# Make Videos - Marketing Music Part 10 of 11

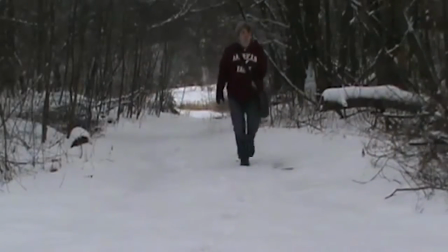[16:29]
We chose to film with fresh fallen snow, because the person I wrote the song for loves snow,
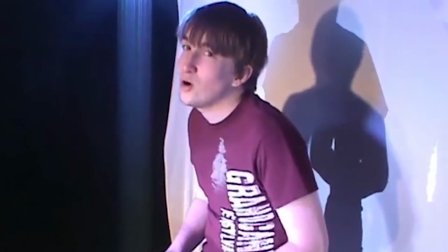[16:35]
so if you find something you can incorporate into a video, which hints at what or who you wrote the song for,
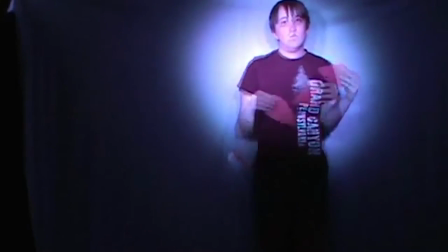[16:41]
use it. As a matter of fact, I have incorporated at least one hint in every video I have ever published.
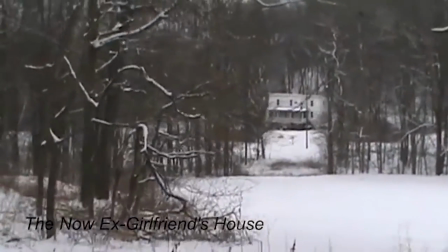[16:48]
At the end of the video, I walk up to a white house with a large front yard and leave a note with the lyrics of the song written on it.
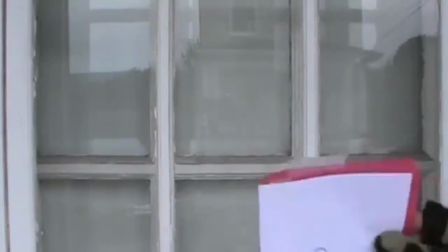[16:56]
So our theme of this video was as simple as me walking in the snow to her house,
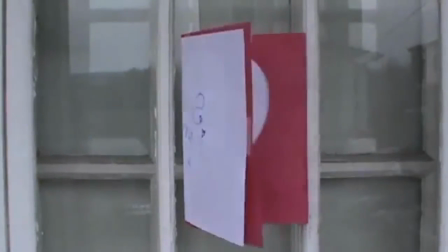[17:01]
to leave a note I wrote to tell her that the only thing I was sorry for was writing her a song.
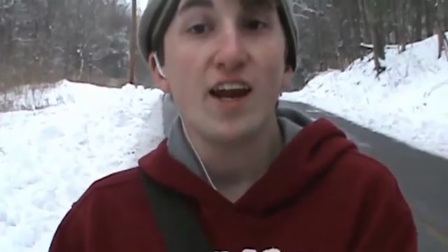[17:07]
In order to film this video, we knew to do it safely,
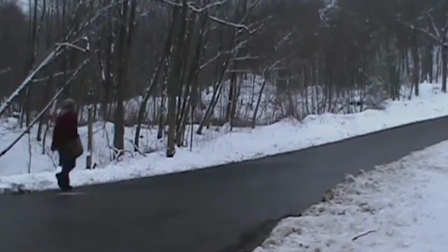[17:10]
we would need to shut down the entire road so we weren't hit by passing cars, but this was way over our budget.
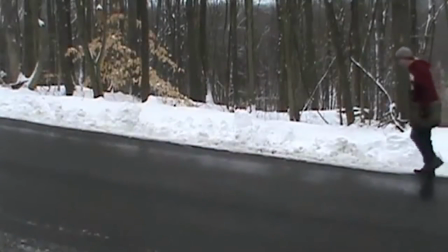[17:17]
Well, one snow-filled morning, this road was shut down by the local police for ice conditions,
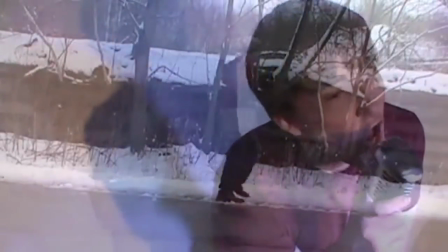[17:22]
so we walked the entire road to film this whole video within 8 hours before the road was reopened.
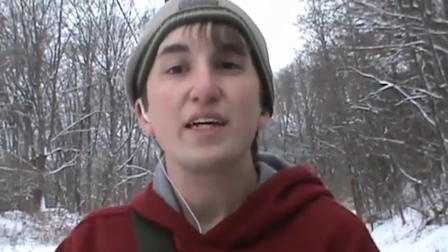[17:29]
It didn't cost us anything because it was shut down for other reasons, and not just for us,
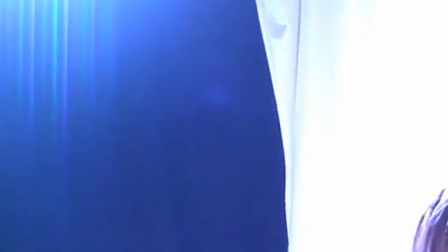[17:34]
but we were able to do it safely, so sometimes you need to utilize what happens around you to get things done.
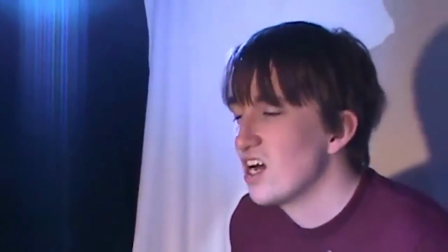[17:41]
You should always keep your safety, and the safety of your friends and crew members, as your top priority.
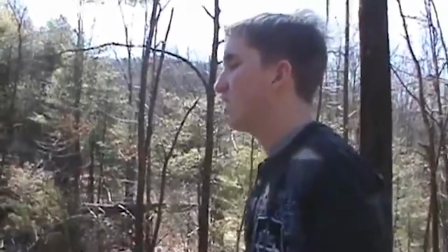[17:47]
Haunted. The entire time of this video, we follow me walking and running through a forest.
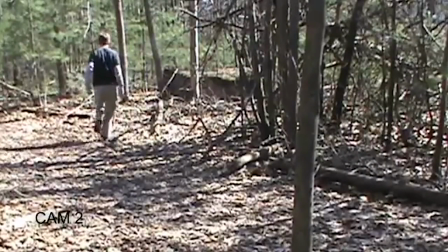[17:53]
In reality, it was actually three different forests, edited together,
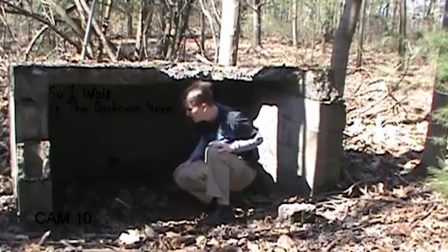[17:57]
ducking behind trees and bunkers, hiding from something, a demon if you will, which we never actually see.
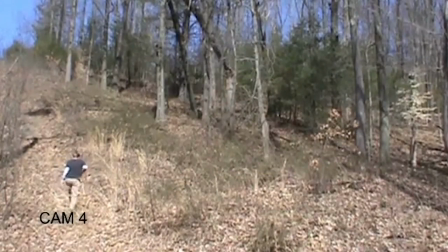[18:04]
Notice, we never show what's actually chasing me, because it saves us from having props or another actor saving budget.
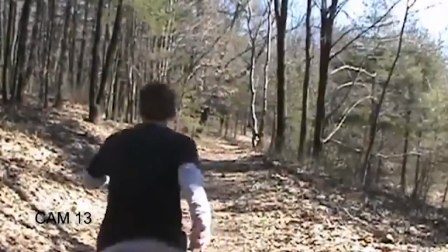[18:13]
But you can see I'm running from something.
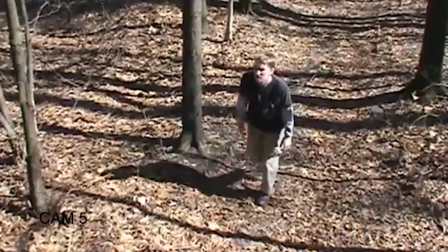[18:15]
This is all told through the perspective of high camera angles, which were edited to make them look like security camera footage.
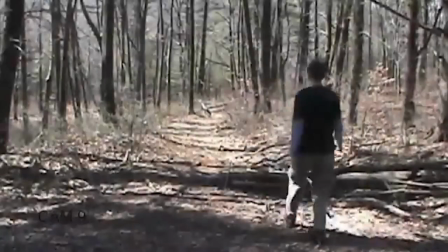[18:23]
Through the video, we wanted to show a vibrant green forest which would turn to burned and charred, because the story of the lyrics is a dream turned to a nightmare. air.
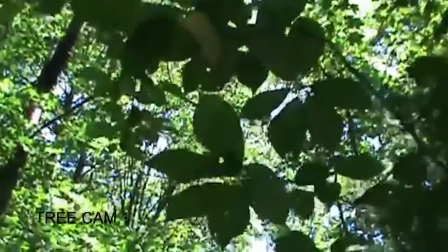[18:32]
We filmed the vibrant green forest in mid-summer, and short of starting a forest fire which was out of the question,
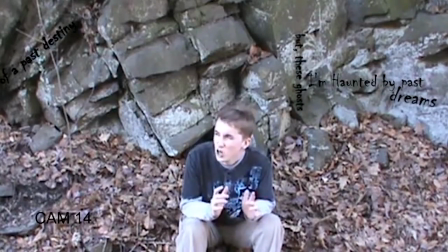[18:39]
we had no idea of how to get the burned look and stay on budget.
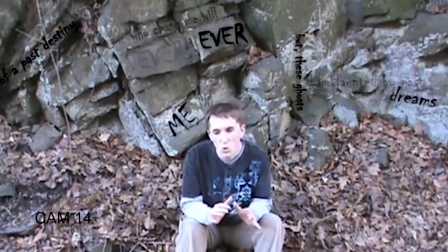[18:43]
Fortunately for us, not so much the forest, a section of the forest was burned by some teenagers having a bush party.
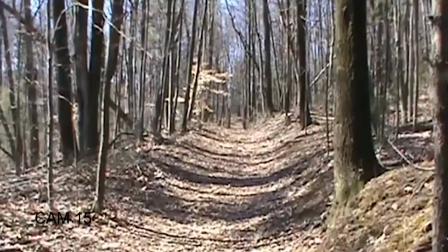[18:50]
The next day, we filmed everything we needed to end the video, just proving sometimes you have to take advantage of the opportunities in front of you.
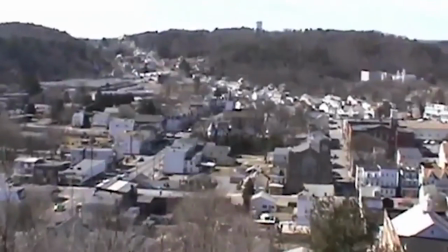[18:58]
At the end, And it shows that I finally found a way out of the forest, and zooms into a bedroom where I wake up from a nightmare.
That was spooky.
For those who think music videos are expensive, let me rest your mind. My first 10 music videos, including these three mentioned above, three of my most popular on my Madhouse on Vivo channel on YouTube, only cost me one hundred dollars if you exclude the $200 camera and the $130 tripod we already had. The only expenses came in the bouquet of flowers which was $5, the hotel room we had to stay over in Atlantic City, New Jersey in order to get the beach early enough to capture the sunrise at 6am that day, which was $90, and some gas. If you want a more professional video, you can go to a more professional video company like MHP, but I only suggest that if you have the fanbase already. If you're just starting out, try some things on your own first, just so when you're on set with a professional company one day, you're not spending your whole day learning on how to do things and wasting your own money in getting some on-set experience. Plus, it saves you lots of money when you're just starting out. When you publish your videos on sites like YouTube, they offer you a way to add key search words, so utilize this. Rather than putting your own name in the box or the name of your song, use three but no more than ten items in this box. If you add more than ten, YouTube won't really care about your video, according to their algorithms, which recommend videos to others.